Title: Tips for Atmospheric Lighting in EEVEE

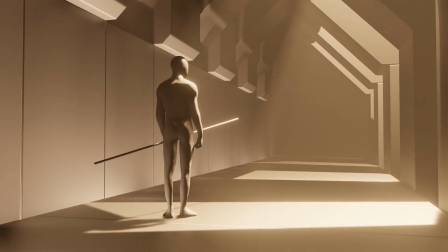3s
Hi everyone, in this video I'm going to be giving you some tips on atmospheric lighting and scene composition with Eevee in Blender 2.8.
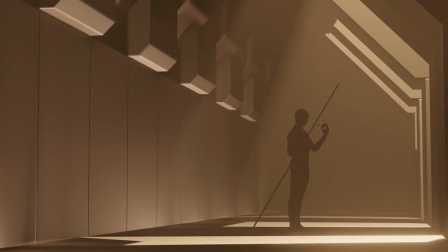10s
We're going to be talking about the purposeful use of light sources to complement a scene as well as ways to describe scale and distance to the viewer.
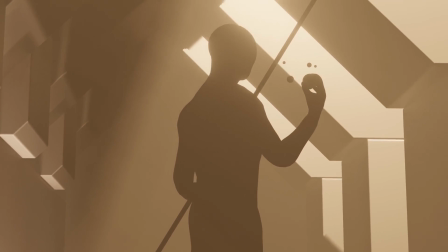17s
What I've done in preparation for this is set up a few minimalist scenes to demonstrate some of what we're going to be talking about.
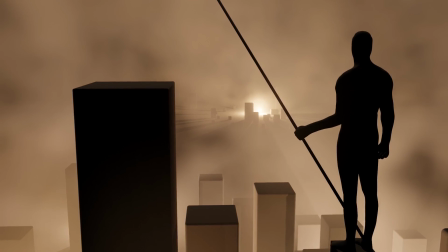23s
If you want to play around with these scenes for yourself then you can download the resources from this video for free from the link in the description.
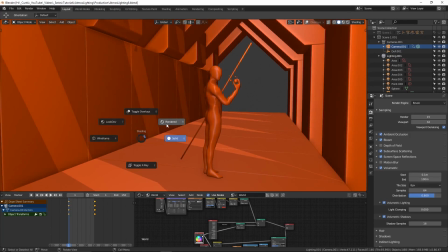29s
Before we start, we should make a quick note about realism versus the cool factor.
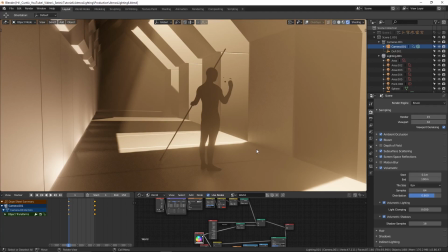34s
With artwork, composition and lighting is arguably one of the most important elements, because without lighting you wouldn't see anything.
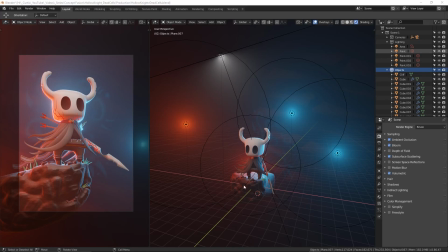40s
Oftentimes with artwork that has a single point of focus, such as a character and a pose,
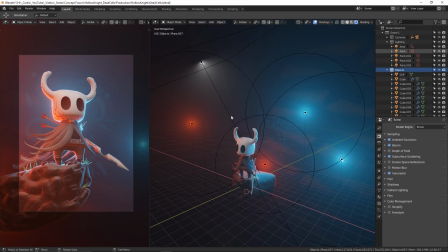44s
it's desirable to disregard realism and just start flooding the scene with all kinds of lights for the sole purpose of making the character look cool.
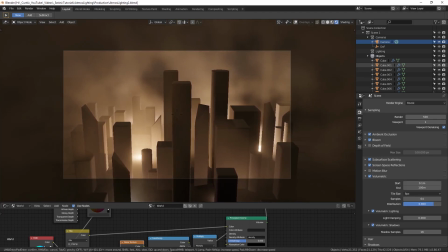51s
Now that's all well and good for that purpose, but in this video we're going to be taking a at atmospheric lighting which is more suitable for describing environmental compositions.
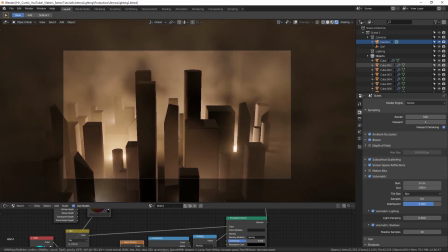59s
Always keep in mind though the rules are meant to be broken and you could just as well hybridize your lighting style by
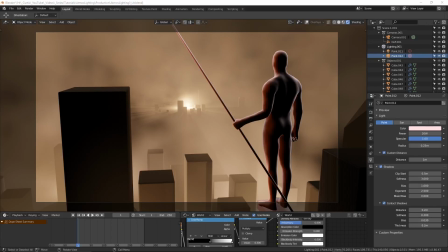64s
having unrealistic cool looking lighting in the foreground and more realistic environmental lighting in the background. So what we're going to do is start off talking about light sources. One thing you should always think about when setting up your environment is the flow of energy and ways to describe it visually meaning where the light should be coming from. making use of light sources that are placed realistically can help to sell the believability for this example scene i've created a cityscape of
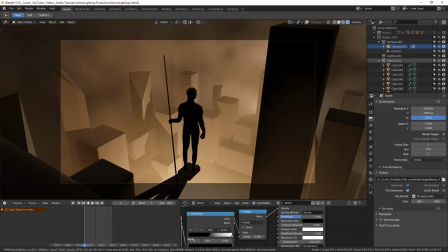89s
silhouette shapes now of course you don't have to copy reality if you don't want to but when it comes to lighting cities the majority of light usually comes from the
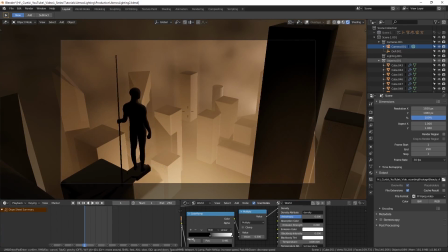97s
ground level often following roads and highways where the street lights advertisements and all kinds of decorations are located all of this energy creates
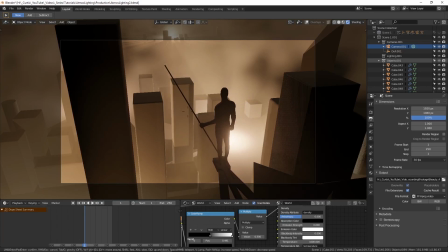105s
a very recognizable light pollution that bleeds into the sky we can simulate this with volumetric lighting in Eevee.
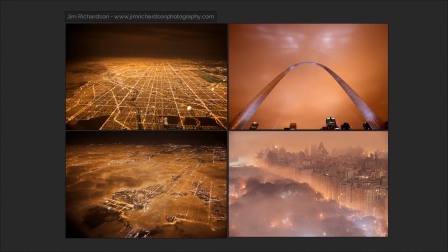111s
If you live in or around a major city, you'll likely be familiar with the subtle artificial orange glow after the sun's gone down.
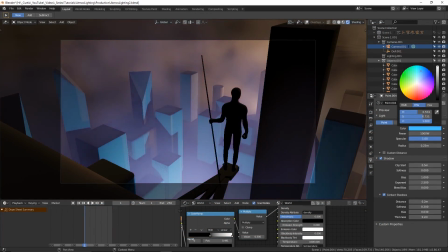118s
Of course, it doesn't have to be orange, the only reason I've used it here is for familiarity with the real world.
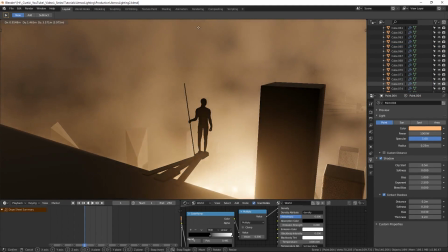123s
The general aim should be for the viewer to be able to tell where the sources of energy are in the scene, whether or not they're in frame.
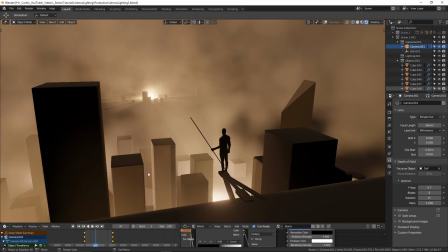130s
In this case, you can see that pretty much all of the light is coming from below and bleeding up into the sky.
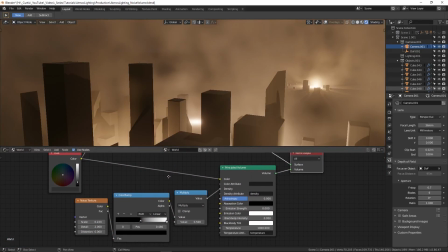135s
Noise in the volume helps to sell the sense of atmosphere. To get this effect you can simply plug the principled volume node into the volume input of the world output node.
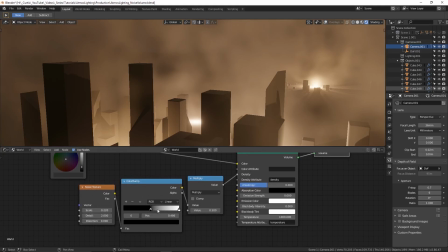144s
By adding a noise texture with a low scale value and plugging in a colour ramp, you can play around with this until you see the desired effect.
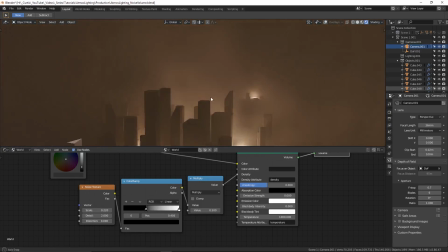151s
This volume noise effect is great for creating an inconsistent atmosphere. With some adjustments you can quite easily get it looking like low lying fog or distant rain.
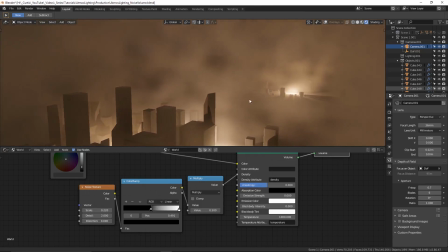160s
It produces quite a satisfying visual effect when moving the camera that really helps to sell the sense of depth another thing that's useful about using
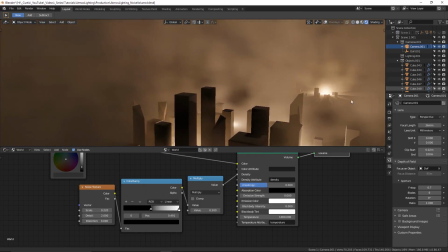168s
a volume to bleed light through the scene is that it will help inform the distance between objects as well as this it will help to pronounce the outlines
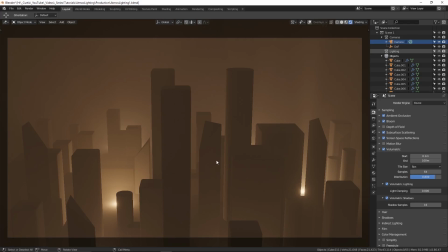175s
of silhouettes for better clarity for example here we have basic geometric structures representing buildings without volumetric lighting enabled it's
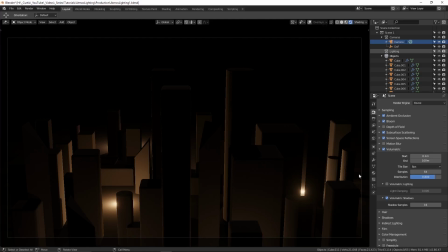184s
hard to tell where the buildings end and how close they are to each other in poorly lit areas but when enabled the light in between suddenly gives us a lot more clarity in defining
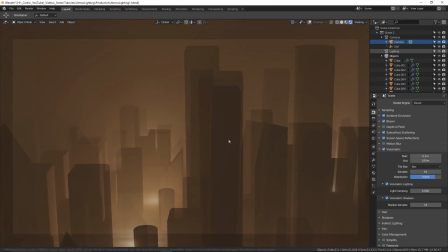192s
the structures there is an obvious change in shade between overlapping silhouettes. Combining this with camera movement clearly demonstrates the distances between objects.
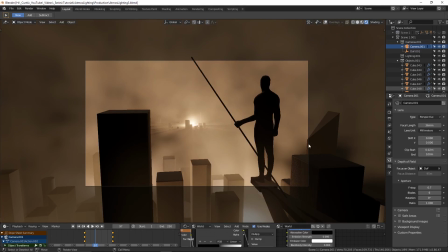202s
Now we're going to talk about distance lighting. Brighter areas of lights are often used to draw the attention of the eye to points of focus. A good way to indicate scale at distance is to compress the size of details down towards the focus point.
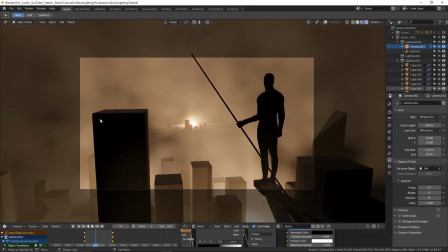215s
That means having larger sweeping shapes in the foreground and smaller clusters of shapes in the background.
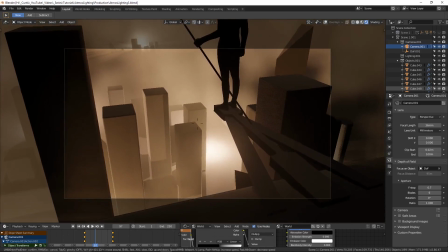220s
Composition is also important here to guide the flow. Notice how the platform our character is standing on is pointing in the general direction of our distant focus point.
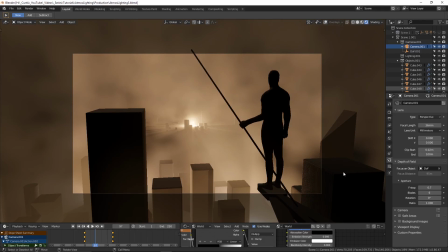229s
Feel free to download the file and experiment with the perspective. Now we're going to move on to out-of-frame light sources.
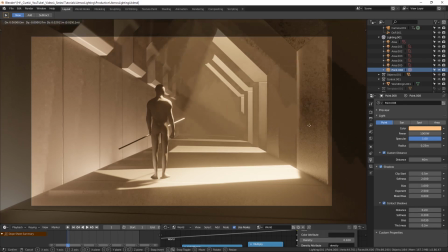236s
Representing a light source that is coming from outside of the visible scene can help give more character to the composition.
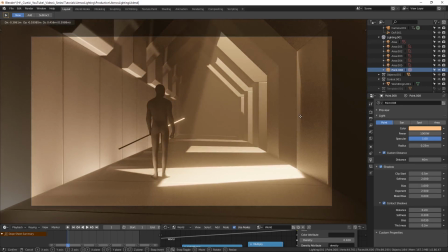242s
It raises the question of where this light source is coming from and implies that there is more to the world than meets the eye.